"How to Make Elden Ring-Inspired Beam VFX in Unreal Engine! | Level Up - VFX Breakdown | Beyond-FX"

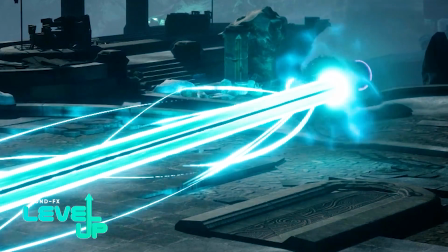So I heard you wanted to make a beam effect in Unreal. For this tutorial, you're already going to need to know a little bit about Niagara and how it works.
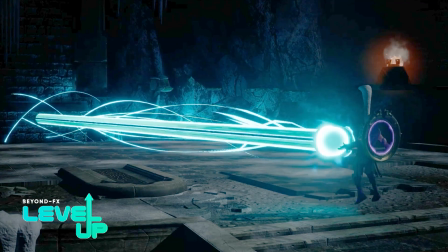I'm not going to be setting everything up step by step. I'm mainly going to be going through this effect and explaining how I created different parts of it and how it all meshes together.
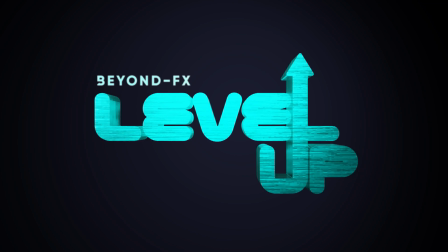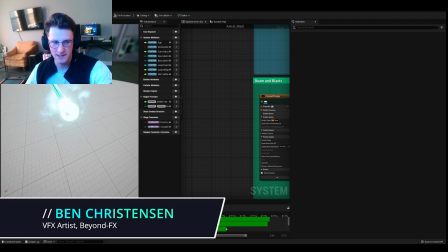Hi, my name is Ben Christensen. I'm a VFX artist at Beyond Effects, and today I'm going to show you how I created this beam within Niagara and Unreal.
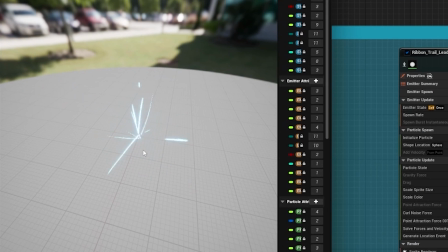Let's go. let's make some magic that charges up our beam before the final attack so what you're going to do is you want to make sure that
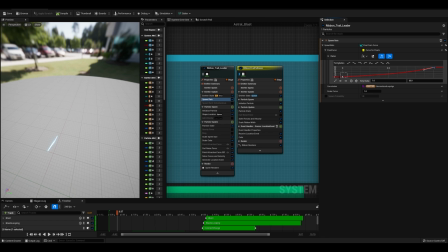you have your ribbons leader with a spawn rate that way we want to speed up the amount of magic that's shooting towards the center i have mine going to five to thirty then i have a shape location because we don't want all these guys spawning directly in the center we want them to spawn around
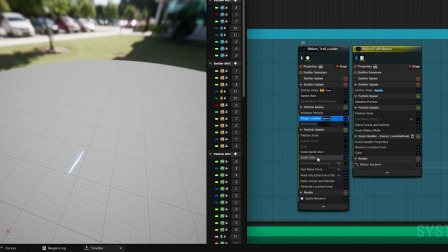and then shoot towards the center to charge it up i have some curl noise at the very beginning of the spawn that way we get some
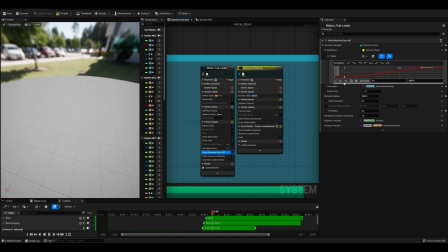curl you can see some of them kind of fly around before flying into the center. And then for my point attraction force, I have it going from 0 to 5,000. That way, these start to shoot towards the center faster and faster over time. And then for my ribbon, which is the only thing you can actually see in here, the trail leader doesn't actually matter.
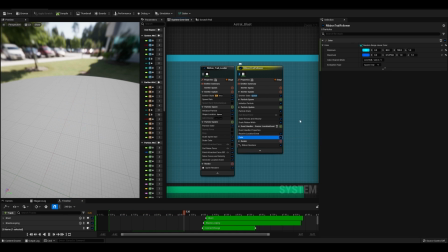I have its scale set to 0. I have its color set to these two colors just to get a bit of randomization.
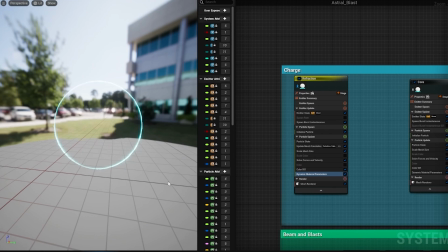To set up this refraction sphere that just adds to the charge effect what you're going to do is you're going to create a mesh render and you're going to put a sphere and then you need to create a material.
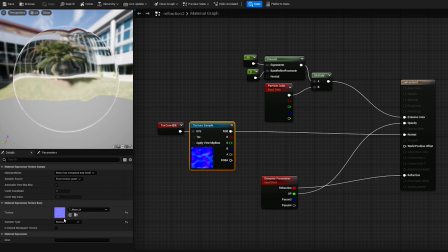For the material I just used the startup texture for water and I have particle color
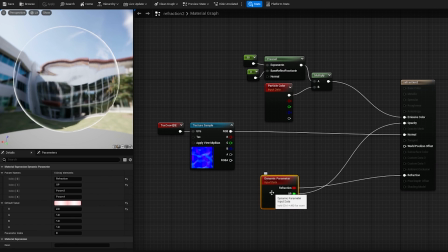and a Fresnel in order for this outside glow and then I have a dynamic parameter for the amount of refraction and the opacity.
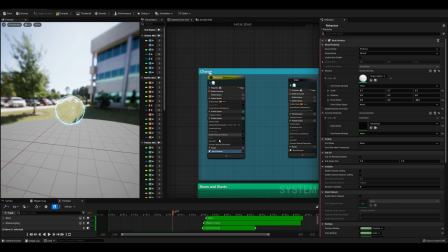After that just put that in here and make sure that you have your dynamic material parameters. I'm going to have it fade in so my refraction goes from 1 to 2 and the opacity goes from 0 to 1 over 0.5 seconds
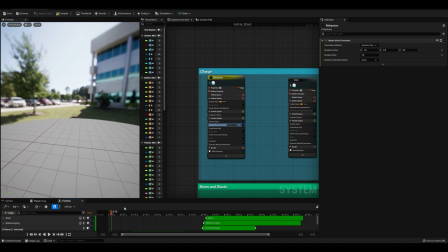and then I also have update mesh orientation so we've got some spin on it and I have a scale mesh size so that we are scaling this guy downward over time to add to the charge.
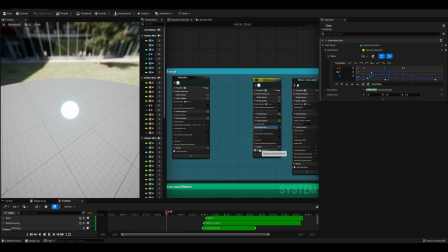Let's make the core of our beam which is just a sphere with a geometry from the starter content.
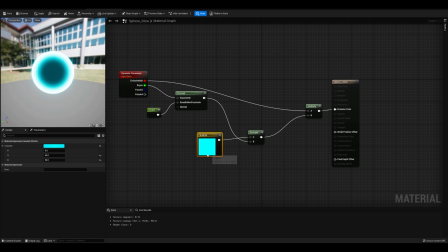I have this sphere glow material which I'll show you right here. It is a simple for Nell and color and then I'm controlling the exponent in and the emissive.
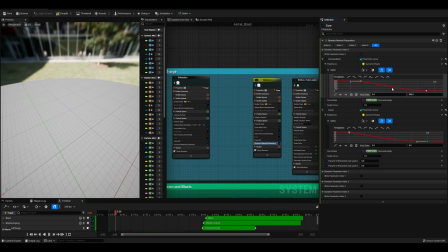Inside the Niagara parameter I have it starting at 500 so it starts out blowing a lot and then it cools down a bit and then for the exponent I have it here at 50 and then goes down to 4 and then for the scale mesh size I'm doing all of this manually with
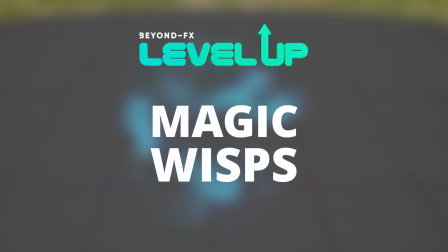this curve let's create some magic to
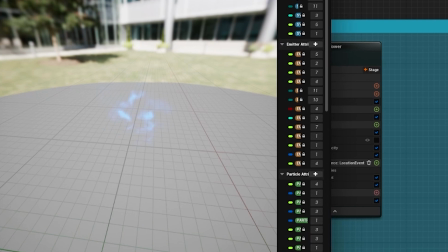come off main effect of the beam what we're going to do here is under sprite render
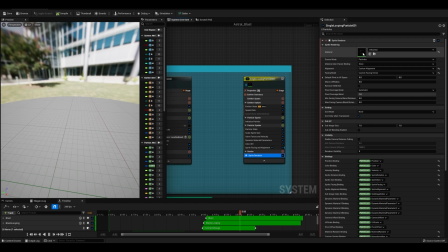make sure you have custom facing alignment custom facing vector and we're going to create a material called refraction
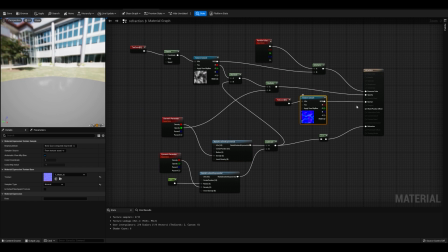refraction is going to use again some refraction so water texture into the normals and i'm going to use this radio gradient exponential to just keep a rounded shape and then i have some panning tiled noise texture here
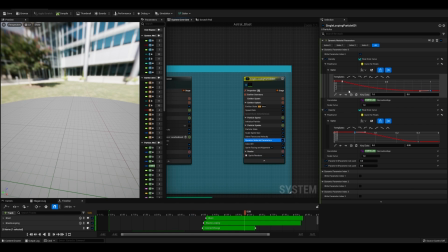with particle color so inside here what we're going to do is use that dynamic parameters to scale out that density scale out that opacity set your sprite facing an alignment to this so that it's always facing the correct direction have a spawn rate of three some randomized size and some randomized rotation
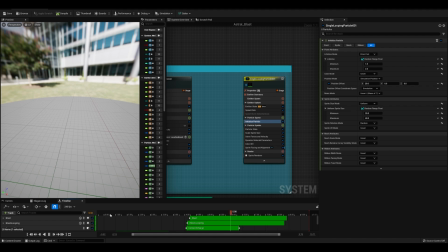so every time this fires off it looks a little bit different like energy is coming out in different directions as we're charging up this effect once you've got
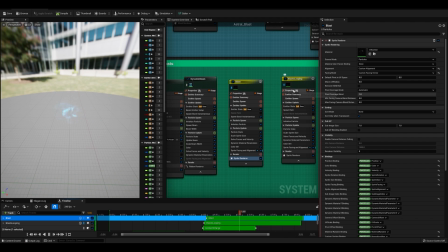that set up we need to make two things we need to duplicate it once so that we get this spawning energy that's a bit bigger after the beam fires and one that only spawns once this larger energy emission that happens as soon as the beam appears so for the one that is a
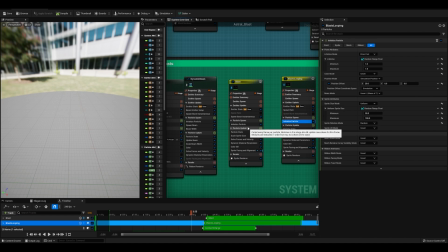bit faster just set that spawn rate to five and increase the size for the second one i want you to increase the size make sure you have your spawn
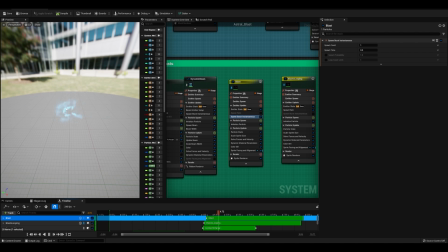rate set to instantaneous so that this is only firing once to give you this effect and make sure in your emitter state you have
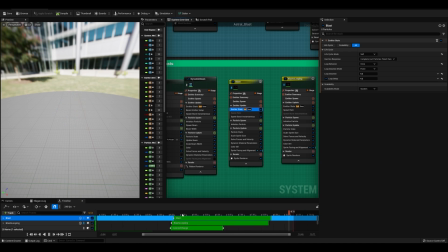your loop delays set accurately for when the beam has occurred
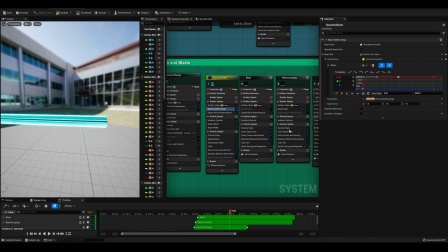now let's make the beam you want to make sure that you have a beam emitter set up and you have it set to how far you want this guy to go and how fast you want to make sure you have spawn beam beam width and i have a scale beam width and particle update that way i can keyframe the actual mesh here as it scales down
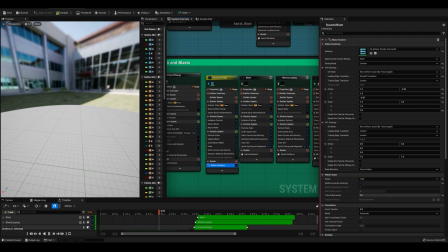next under ribbon render you want to be able to offset your uv so that you can make sure that you always have the glowing part on the top and
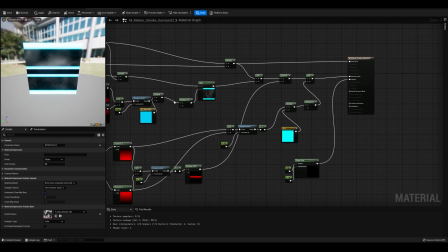bottom and the void part in the direct center if we look at my material i simply am using component mass to get this glow at the top and the bottom
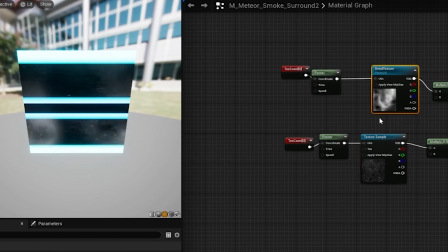and in the core and then i also have a starry sky texture and a smoky noise texture that i'm panning from left to
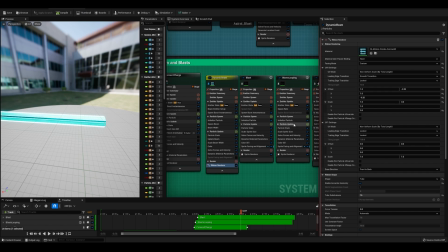right that way it looks like energy is coursing down the beam as it shoots off next is kind of an optional choice for the beam i wanted
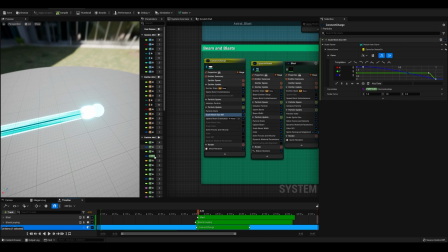to hide the connection between this beam and the core here so what i did is i used the starter content torus along with the sphere glow material that we used earlier i updated mesh orientation and changed the scale of the torus over time so that it kind of slides over the core here to hide that connection.
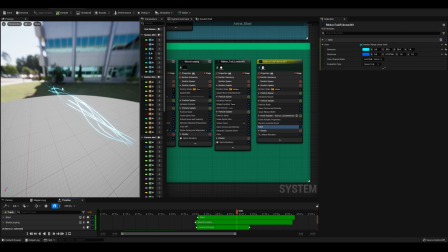If you want to make some magic that flies around our beam as we fire it off then I got you.
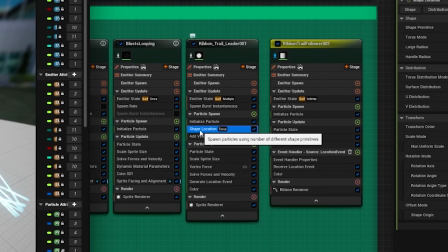Make sure that for your ribbon trails leader that you have them spawning in a torus so they're not all spawning directly in the center.
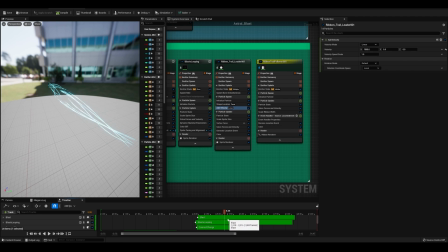You want to add some velocity so they're all headed the right direction and you want to make sure that their emitter state is set to multiple that way you don't have a constant spawn rate you want them to fire off intermittently. You also want to have a vortex force so you get some more interesting movement they're all not flying straight they kind of warp around with this vortex force make sure
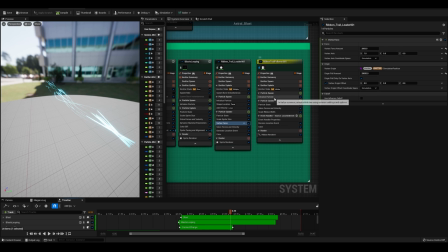that you also have origin pull that way they don't fly out in random directions for the actual ribbons themselves i just have them
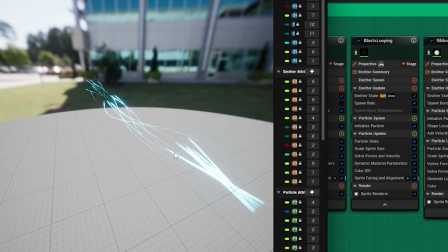starting at zero for their width that way they kind of have a pointier head to them and then i have at 0.1 they're set
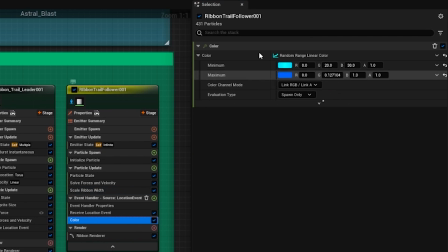to one and then at 0.9 seconds they're set to zero for their color i use the same as i I did before for the ribbons that charge
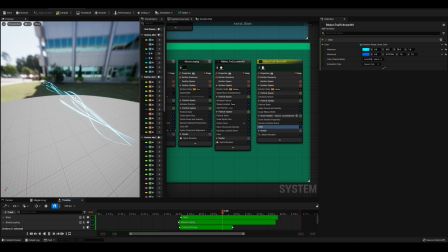the actual beam. So then all together, you have all of these ribbons flying out around our core to give a more magical look to our beam effect.
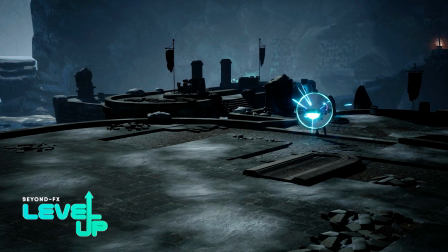Once all that's set up, congratulations. You've created a beam in Unreal.
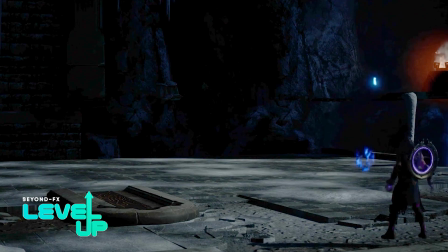If you'd like me to set up an explosion for when this hits an object or maybe set up how this can be used by a character inside of Unreal, please leave me a comment below.
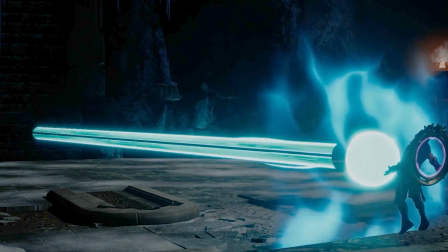Thanks.